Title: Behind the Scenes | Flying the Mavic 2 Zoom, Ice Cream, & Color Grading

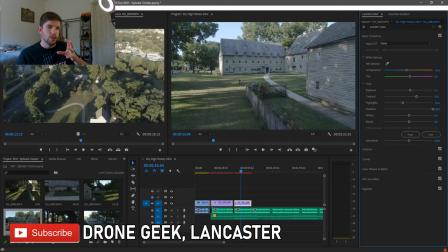15:31 Well I guess I can bring it all the way up. let's go to 100 you'll see in the darker areas and it's hard to tell what the grass because it has sort of a weird noisy look to it already but if you look very very closely in the video you can see that
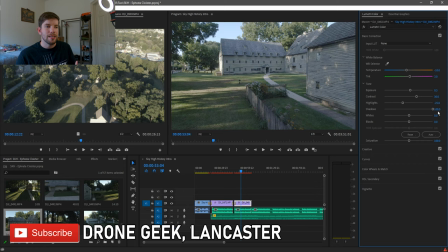15:44 there's some noise some granulation in the shadows there when I bump those up what it's doing is lightening up those areas so what we'll do is we will go ahead and light them up just a little bit I'm gonna stick with 25 and actually let's bump it up to 50 let's see how
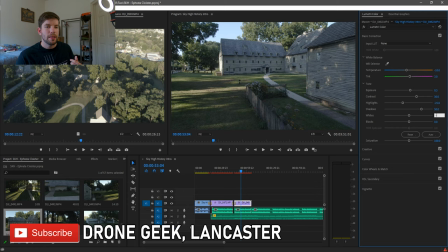15:59 that looks 50 is acceptable we'll stick with 50 and we'll move on so whites we're going to take the whites and bring them back just a hair let's do negative five it really doesn't need to be much and then for blacks we'll do the same I always like to keep those sort of
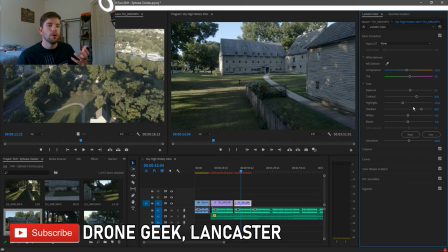16:14 matched and just take the harshness off of those or increase the harshness of them in this case black it made those shadows a little darker it'll help with any noise that comes through on that clip from when we lightened up the shadows area.
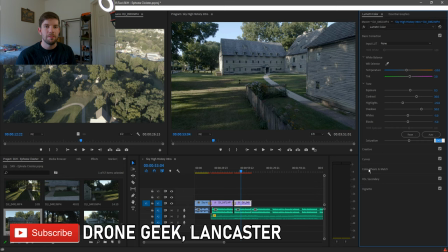16:26 So saturation is next. I don't like to get real crazy with saturation. I typically find anywhere between 150 and 175 is a good range for these clips. These were shot on a Mavic 2 Zoom. I also use the Mavic 2 Pro, which has a slightly different color profile right out of the lens, but we'll talk about that in a different video as well.
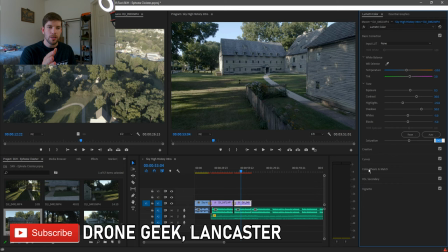16:43 The Mavic 2 Zoom has fairly accurate colors. The image is a little bit cooler, and we'll talk about temperature and tint here in a moment but for the most part we don't need to do much with the Mavic 2 zoom when it's shooting in decent alike we just have to bring those colors up a little bit so let's start at
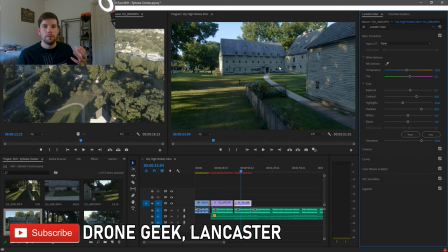16:58 150 and see how that looks so you can see when I did that the colors got much richer the greens got deeper they're a little bit more vibrant the color of the house changed a little bit it is a little bit more true to form as opposed to what we were looking at before which we'll go back
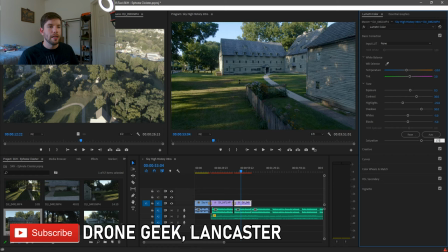17:13 you see it just sort of dolls it down a little bit so we'll go to 150 and just for the heck of let's take a look at the top end of my typical range, which is 175. Still not bad, and this is acceptable. I would probably move forward with this as well.
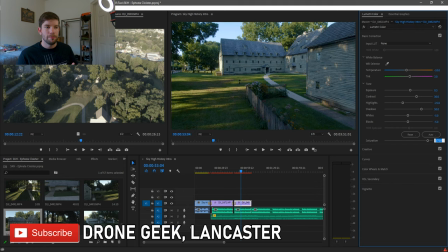17:28 I think it's maybe a little too exaggerated, and if you oversaturate your footage, it sometimes doesn't look professional. So I like to keep it in a responsible level of saturation. So we'll go back to 150. I feel like that was a really sweet spot, especially for this clip, and it is. So we're done with the tone.
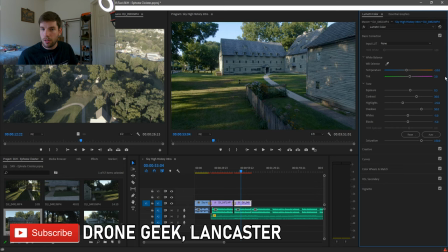17:44 We're done with the saturation and the coloring let's move on to the temperature which is sort of a subcategory of coloring in my opinion and just a disclaimer here i am still very new to the world of color grading and post-production i'm getting better and better and i'm learning more and more
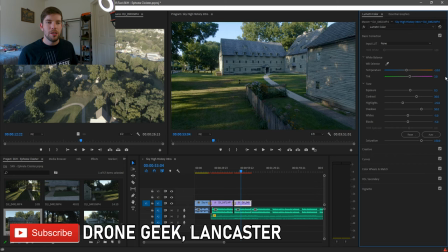18:00 so if i say something that's inaccurate don't crucify me over it i am doing my best here to elaborate on how i handle it i may not be using the correct terminology but if you follow this process i do promise that you will elevate your clips from that raw out of the camera
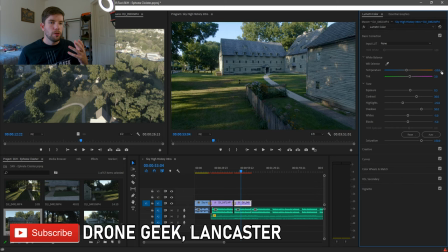18:14 form to a more professional post-production level of film. So all right on to temperature and tint. You can see here that it's a little bit on the cool side. We're leaning towards blue in the temperature or we can go up to positive 10 and you'll see that it brings out more of the oranges, more of the warmer colors in the clip.
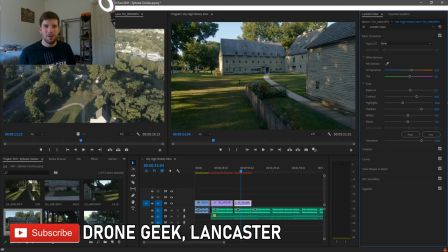18:34 So we want to keep this in mind as we're adjusting the slider. We don't want our image to be too warm because then it has sort of a gold orange tint, which isn't what we necessarily want. And you don't want to go too cold either because it gets very blue tint to it. So you want to find that balance. In this case, I don't think we need to do much with it. In fact, I think negative 10 was probably good.
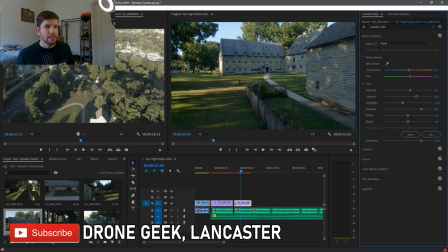18:53 Let's bump it up to negative five, see what that looks like. Let's go to zero. Zero is probably where we're going to stay, but just for the heck of it, let's go ahead and take a look at five. And it just warms it up just a bit. It's such a minute difference that it doesn't really matter. Typically when you're playing with the temperature slider it's really at your discretion how you want it to look.
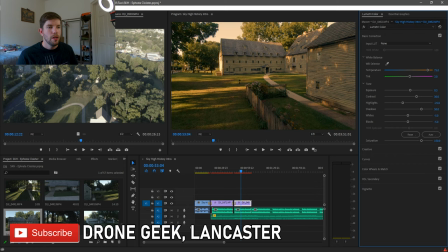19:12 Now if you do go too far left or right on this slider your image can look sort of clownish. So I went 75 and see you've got like an orange film over top of the actual footage. Now cinematically I don't hate this.